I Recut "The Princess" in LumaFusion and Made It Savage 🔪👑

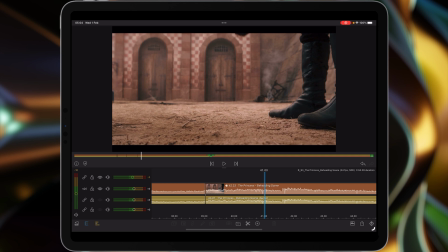[8:09]
So if we take it just from here, and we'll go 2 frames back, cut all this out. So 1 second, 21, we don't need.
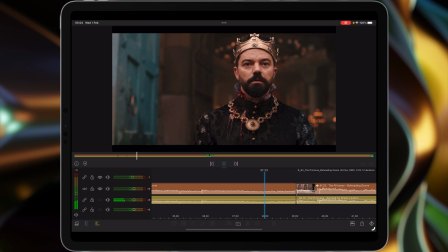[8:24]
And then that way it goes straight from here to there.
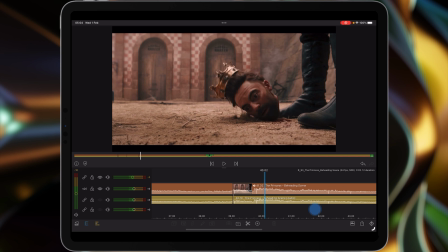[8:29]
Now, what I want to do with this is make it as quick as possible. Probably
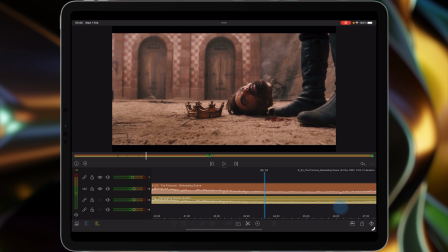just thinking about there.
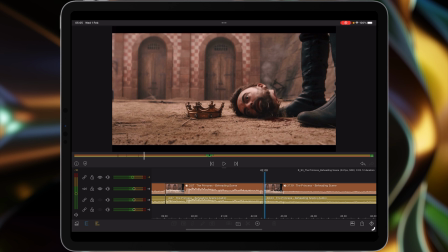[8:58]
Cut that. So this bit we're keeping. We need the head to fall. That's kind of slow motiony. And then I'm going to remove all of this.
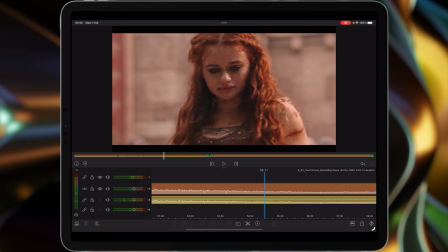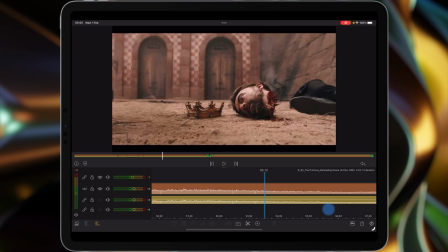[9:24]
So we'll take it from there. So all of this body falling stuff can vanish,
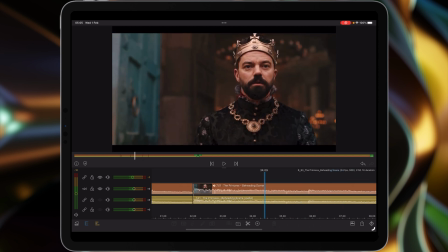[9:36]
and then that way the head's on screen for as little time as possible, because the head looks bloody awful.
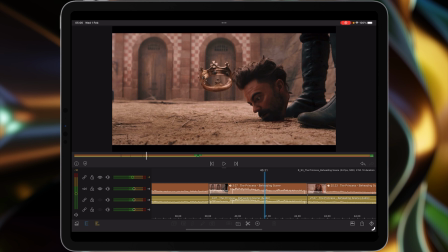[9:44]
It's actually not a bad mannequin head. I mean, the special effects props department have put together something that looks, it's really good, but we know it's not Dominic Cooper, and it's the kind of thing that should be in the foreground,
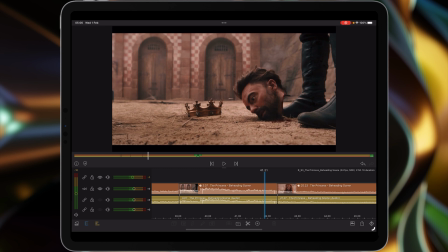[10:04]
blurred out, Joey King in the background, in focus, and then you just see the blur of the head fall, and you get the hint of it rather than anything else. It's just too in your face.
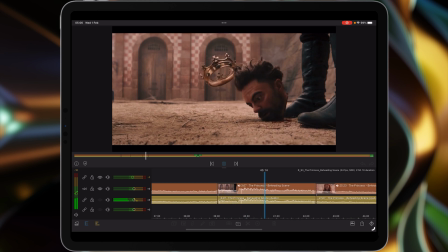Yeah, the music's not exactly working.
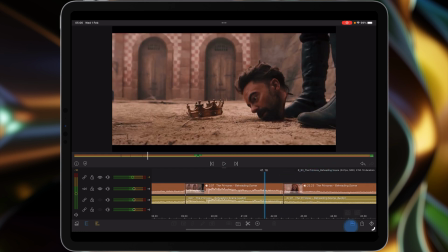[10:29]
So what we can do with that is we switch back to this view.
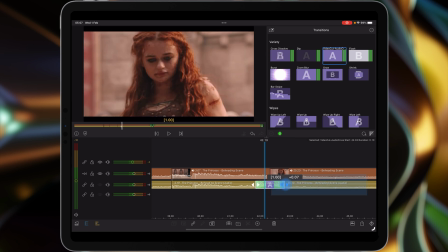[10:39]
We can add an audio crosscut, Adobe type thing.
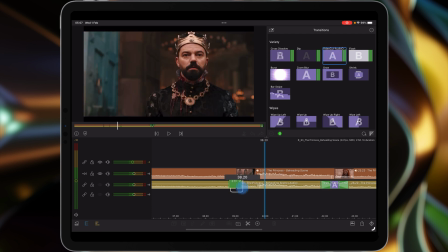[10:47]
Don't know if it needs it at the front end, but we'll see.
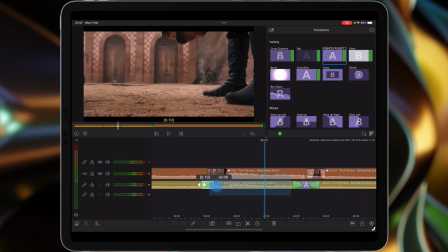[10:53]
Yeah, just stretch that out a wee bit so it blends in a bit better.
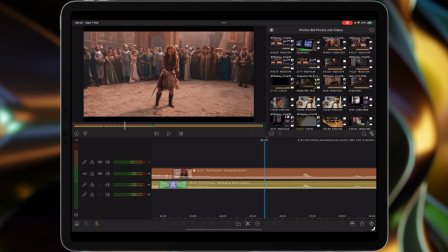[11:02]
See how that worked better? Okay, so let's give the scene one final playthrough.
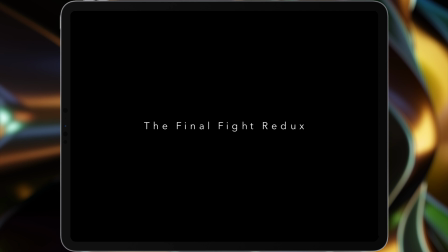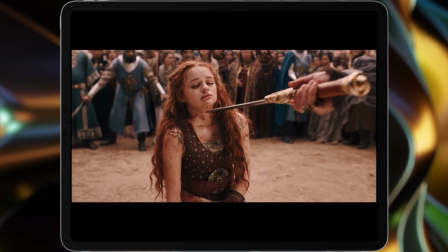[11:15] Patience.
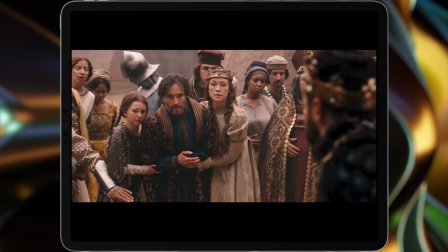[11:20] People, I will never,
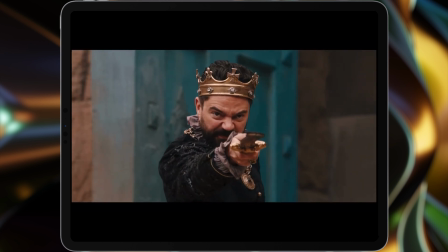[11:24] ever have taken from me what is rightfully mine.
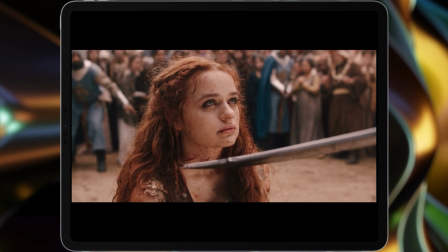[11:32] And focus. It was never yours.
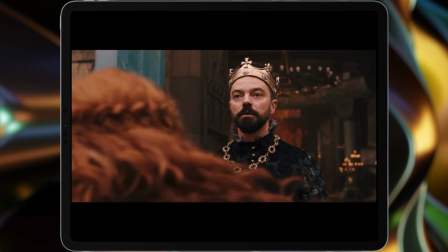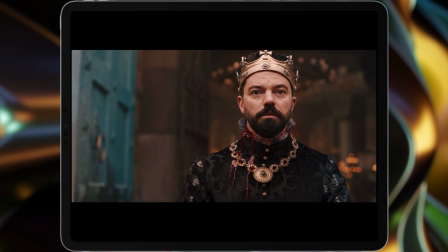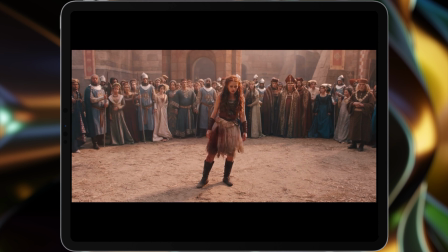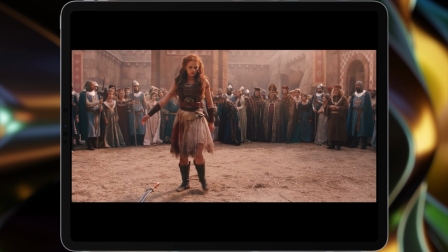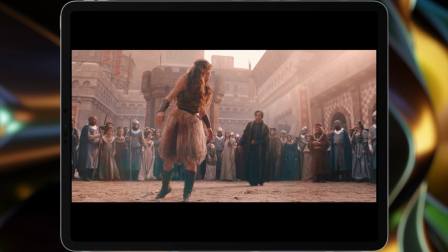[12:17]
And there we go.